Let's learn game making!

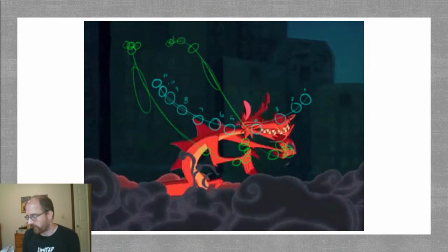(66:59)
If you look at the head position, the blue circles, you see slow in, slow out on the arm motion, but you see like two different actions here.
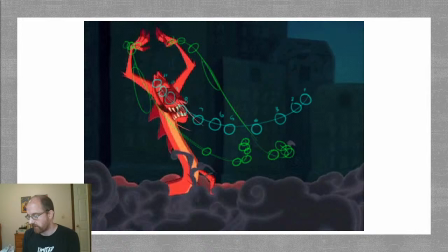(67:08)
And this arm motion is actually part overlapping in that there's some physical force to it,
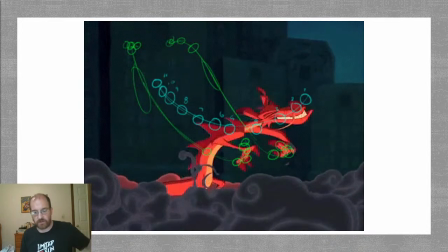(67:16)
but it also is a different secondary action because he's raising his arms. That's not because of the momentum, that is because he's raising his arms. So, and then, squash and stretch because he's going down, anticipation because he's going down,
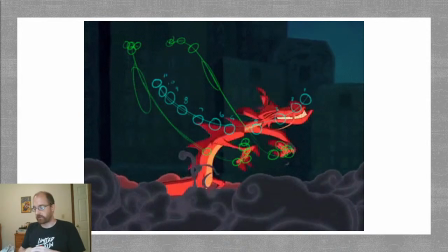(67:34)
a smear with stretch because it's really fast. But, the secondary action is really interesting because it's moving at a different trajectory.
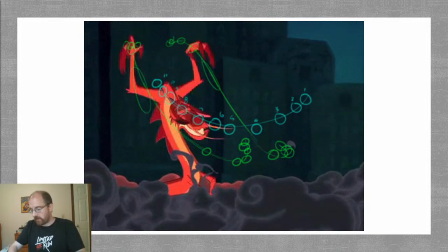(67:45)
He's slowing in, and then it moves super fast because he is raising his arms
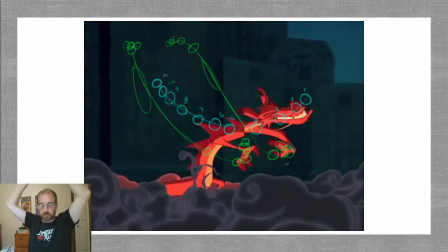(67:55)
to express something. It's been a while since I've seen Mulan. So I can't remember exactly what he's doing.
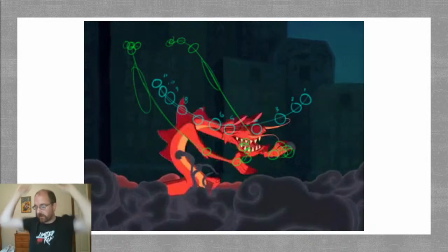(68:00)
I think, you know what? I think this is when he first appears. And he's trying to like look and sound super impressive.
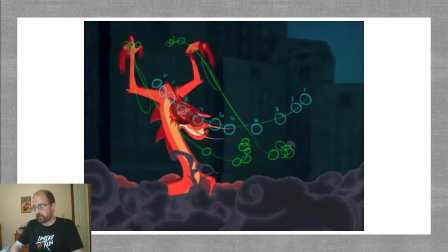(68:08)
But you see like that transition is you get a slow in, and then the middle is super fast to the point where you get a stretch frame, and then it comes up. But that, this motion in it, like instead of just,
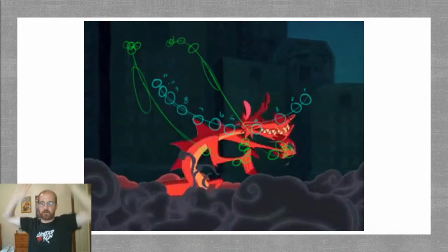(68:27)
raising his head up, having this secondary motion happening while the rest of his body is doing something different is a much more interesting action than,
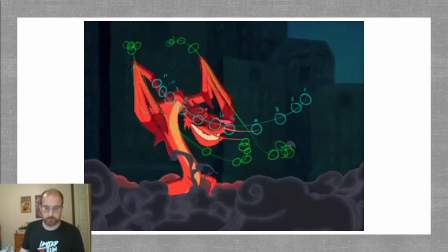(68:35)
again, him just being like that. And even then I did a secondary motion because I made my arms go like this.
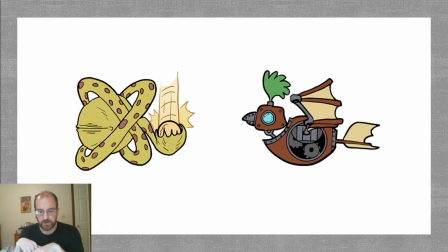(68:43)
So it's almost like you're adding layers of motion. You're having like a main motion, but you have micro motions that make that character more interesting.
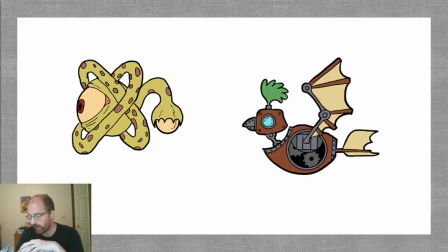(68:53)
I have two enemies from Nemo.
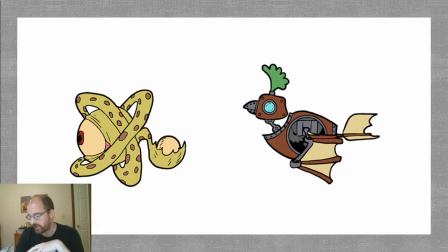(68:58)
Wang Doodle on the left. His main motion is like, this is his idol.
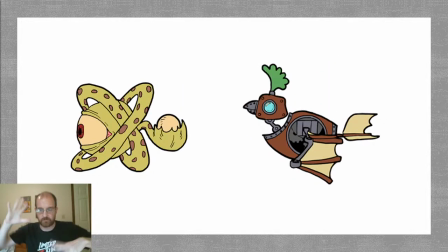(69:04)
He just floats, but then he kind of like his part of his like coiled up tentacle undulate,
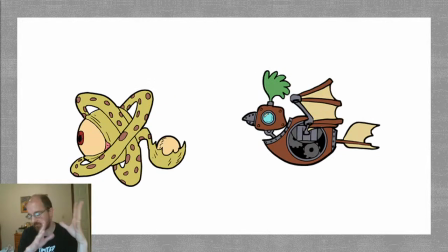(69:12)
and that's kind of like a secondary, like a little secondary motion.
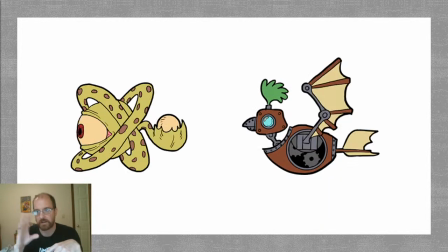(69:17)
His eye blinks. His eye blinks in a super steady fashion, not because of like lack of slow in, slow out. We just wanted it to be like creepy and long. We were like, oh, that'll be unsettling. It's just like one big eye that like goes.
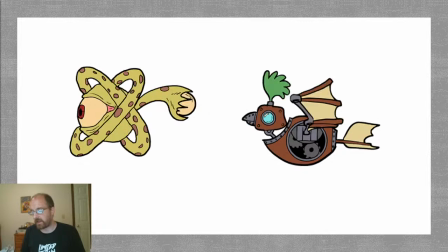(69:34)
But then you see a very like,
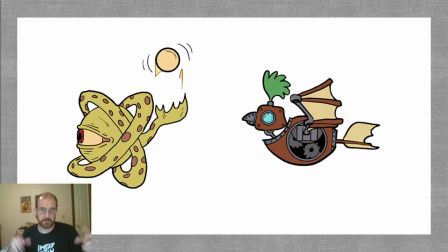(69:38)
all while it's like slow creepy stuff, he's like throwing the thing, like the projectile that he throws at the player behind him.
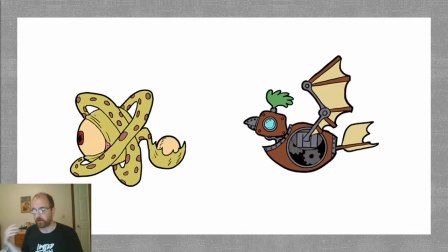(69:47)
He's tossing it up and down, like he's bored and he's got a baseball. In fact, that's where this creature is from.
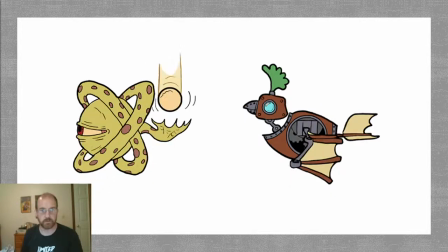(69:55)
It's from a Little Nemo comic where they're playing baseball on Mars. And the Wang Doodle doesn't look like a giant eyeball.
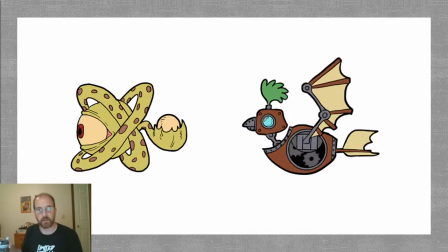(70:02)
I just thought it'd be creepier if he was a giant eyeball than like a weird face like he is in the comic.
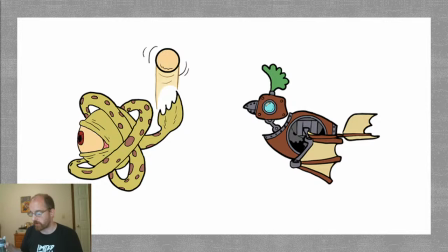(70:08)
But yeah, so there's the secondary motion. And then you get some secondary motion also in this Robo Bird where it's moving its head,
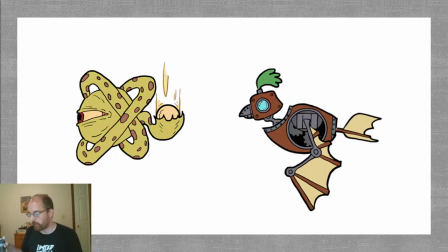(70:16)
but it's also kind of a reaction to the main flying.
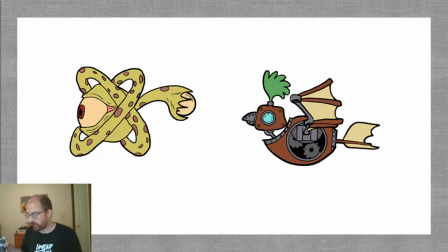(70:20)
This character has a lot of follow through, but you also see inside the bird, the gears are turning,
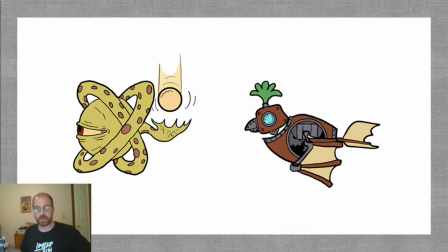(70:27)
and that's another just like layer of action that gives you a sense of like the realism of this thing.
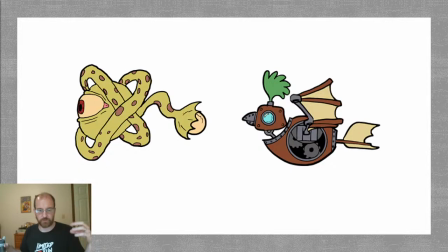(70:34)
So it just adds like flavor. It adds just more to the character to make it feel more fully realized.
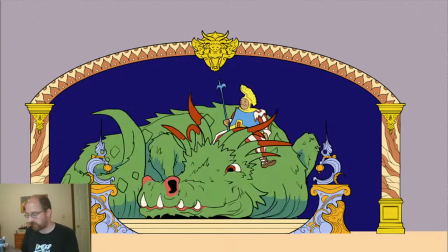(70:43)
And lastly here, now again, keep in mind that this is like the background here is just, this is made to be reused.
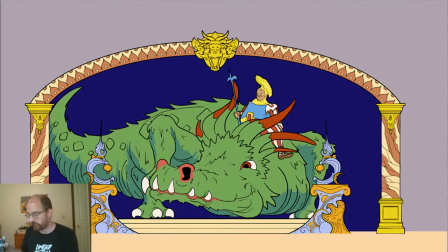(70:51)
So that's why there's like, no background. That's why he's like appearing out of nowhere.
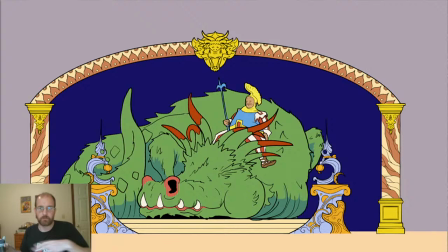(70:57)
We use environment art to like make a tower for him to appear behind.
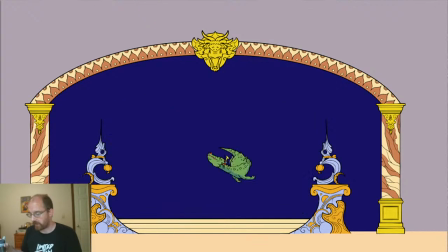(71:03)
And same thing with like, the wall is not just going to be purple.